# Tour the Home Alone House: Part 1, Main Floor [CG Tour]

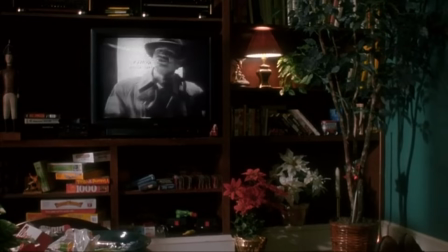The movie he watches looked so real that many people, including myself, believed it was a real film.
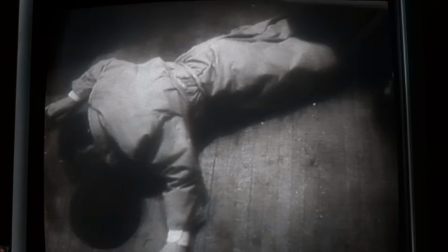But it was actually just a fake movie made specifically for that scene in Home Alone. That was just a super simple set. It was one of those things that just seemed very obvious what it needed to be.
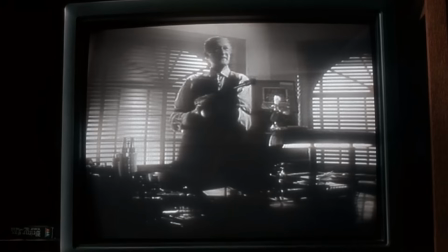It was sort of like Sam Spade's office. Yeah, it was a neat little set.
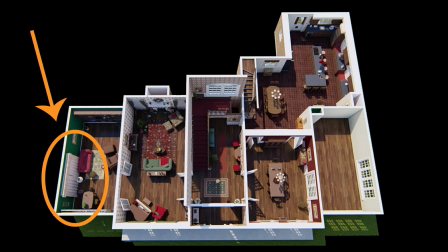On this end of the den, we see a desk and a red sofa with a large window behind it,
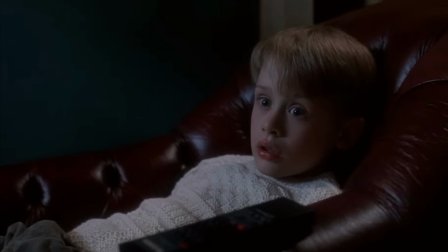where Kevin spies the burglars, Harry and Marv, about to break into the house.
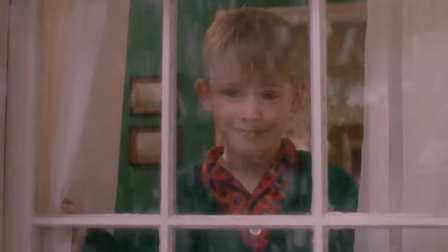This is also the window we see Kevin peeking out of at the very end of the movie,
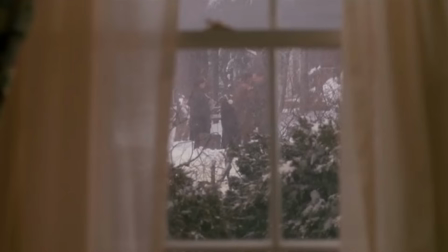watching his elderly and previously feared neighbor Marley, played by Roberts Blossom,
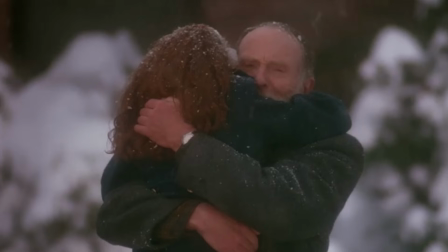tenderly reconciling with his estranged son.
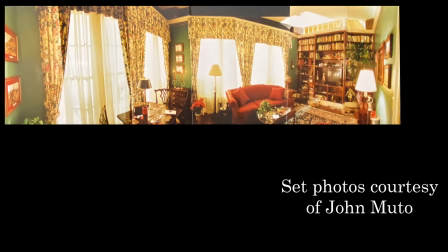Before we take a little spin around the room, here are some of the pictures of the set taken by John Muto.
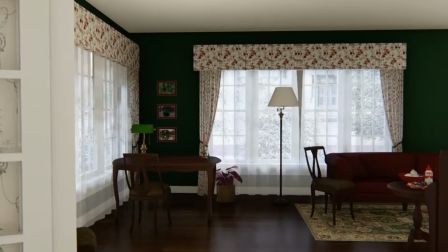Now we'll tour the den, and then we'll head on to the kitchen.
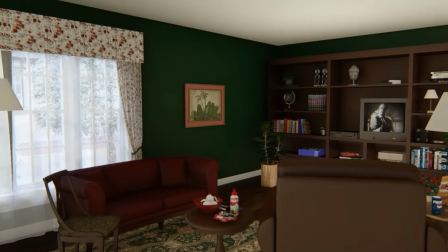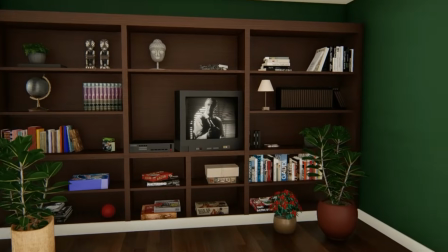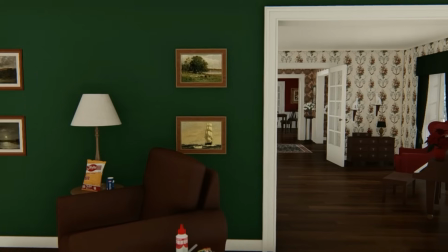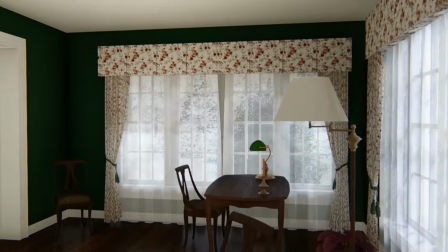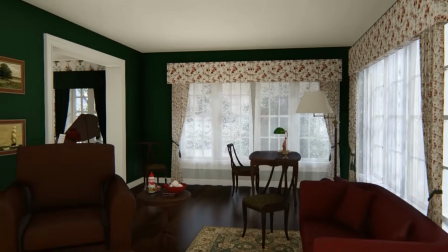You filthy animal.
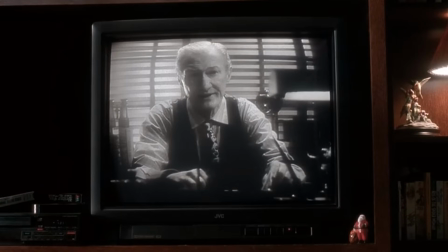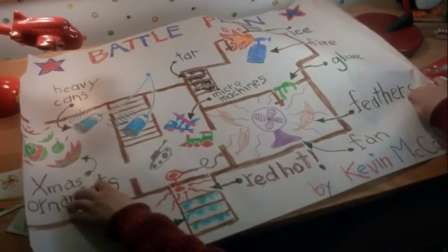I've had some viewers ask where the traps were in the house, so let's go over the main floor ones now.
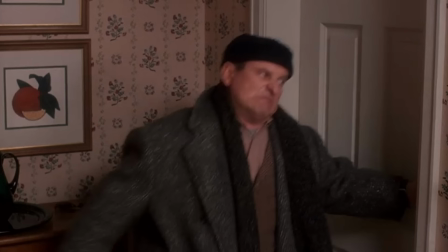As Joe Pesci's character Harry walks into the dining room,
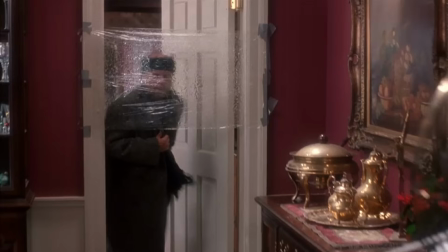he first runs into a sticky film, and then a fan blasts feathers all over him.
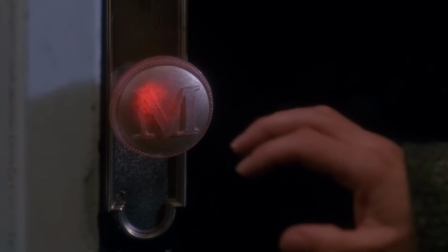That took place here. The red-hot doorknob that burns Harry's hand took place here.
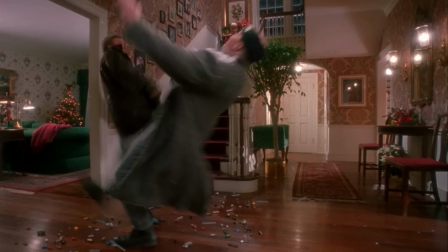Kevin placed his little trucks and tanks and cars here.
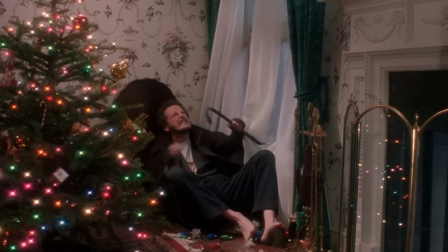The pile of Christmas tree ornaments were under this windowsill.
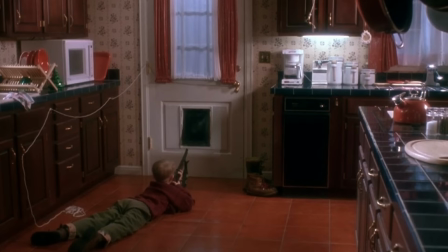And in the kitchen, which we'll soon be touring, Kevin had the BB gun out the dog door here,
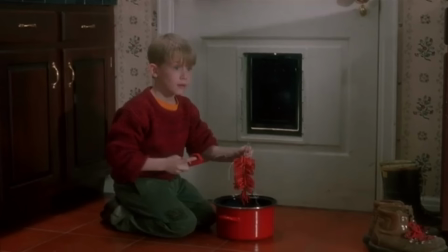as well as the firecrackers in the pot. And the fire on the head trick was there too.
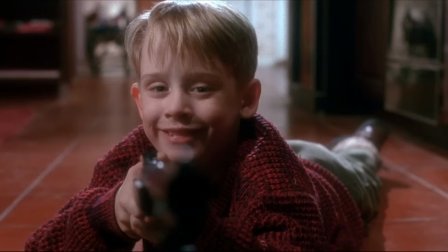John Muto explains why Kevin's character was able to get away with doing these kinds of things without the audience turning on him. What I was trying to create was something that was worth defending. The movie starts when he said, "This is my home, I have to defend it."
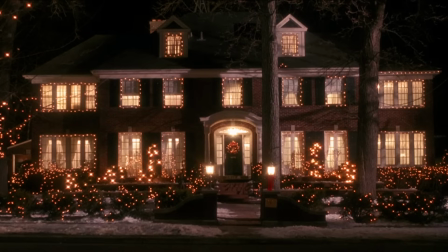So it had to be something that's worth defending. I think we can all agree that this was a home worth defending.
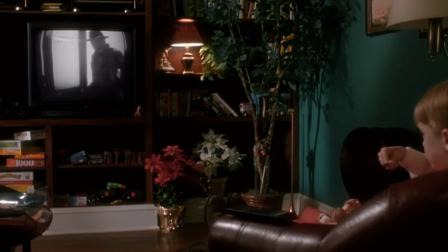There is something about this home that just resonates with so many people.
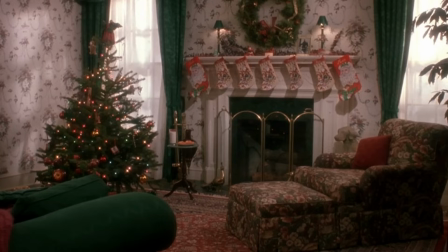It's one of the most beloved movie homes of all time, maybe because it takes us back to our childhoods.
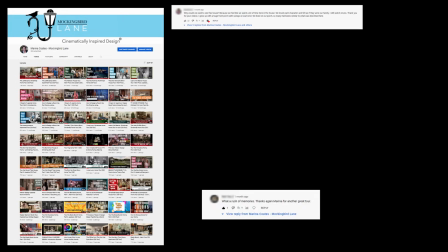That's a common comment I get about my tours.
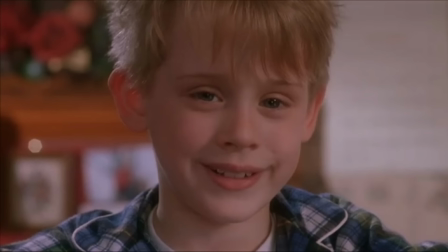People enjoy the nostalgia, and they like being transported back in time to their youth, to a simpler time in their lives.
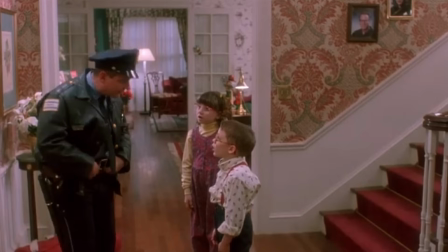That's why I think this movie home is so popular, why it strikes a particular chord.
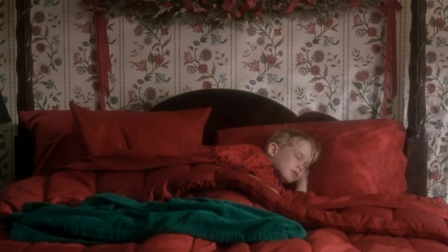It takes us back to the magic of our childhood. When people ask me about all the stuff about the house, it's really what I wanted, where I would want to live if I was a kid.
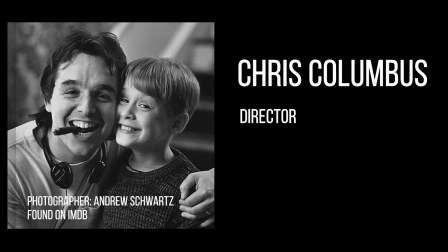And I think it was the same for Chris, the director, and Julio, the director of photography.
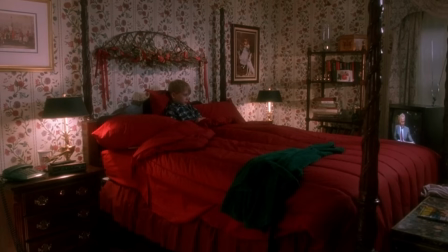It was like our childhood dream of how we wished we lived. We just did everything we could to support that, you know?
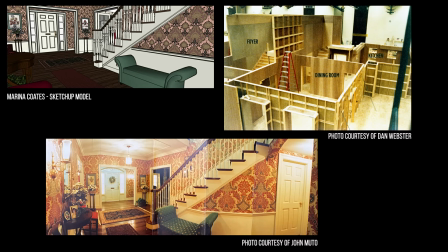Notice when planning the design, they didn't just say, well, what's popular now?
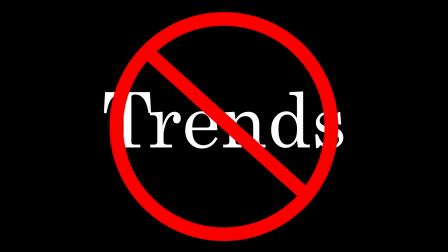That wasn't even part of the process. It never is for good set designers.
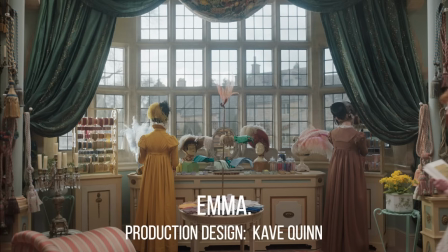Instead, it's always about creating a mood and telling the story of the people who live there.
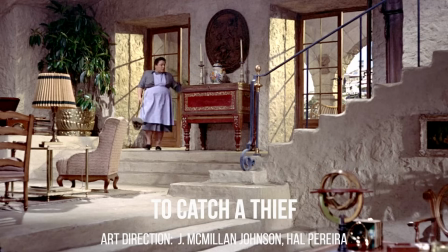This should also be true in your own home.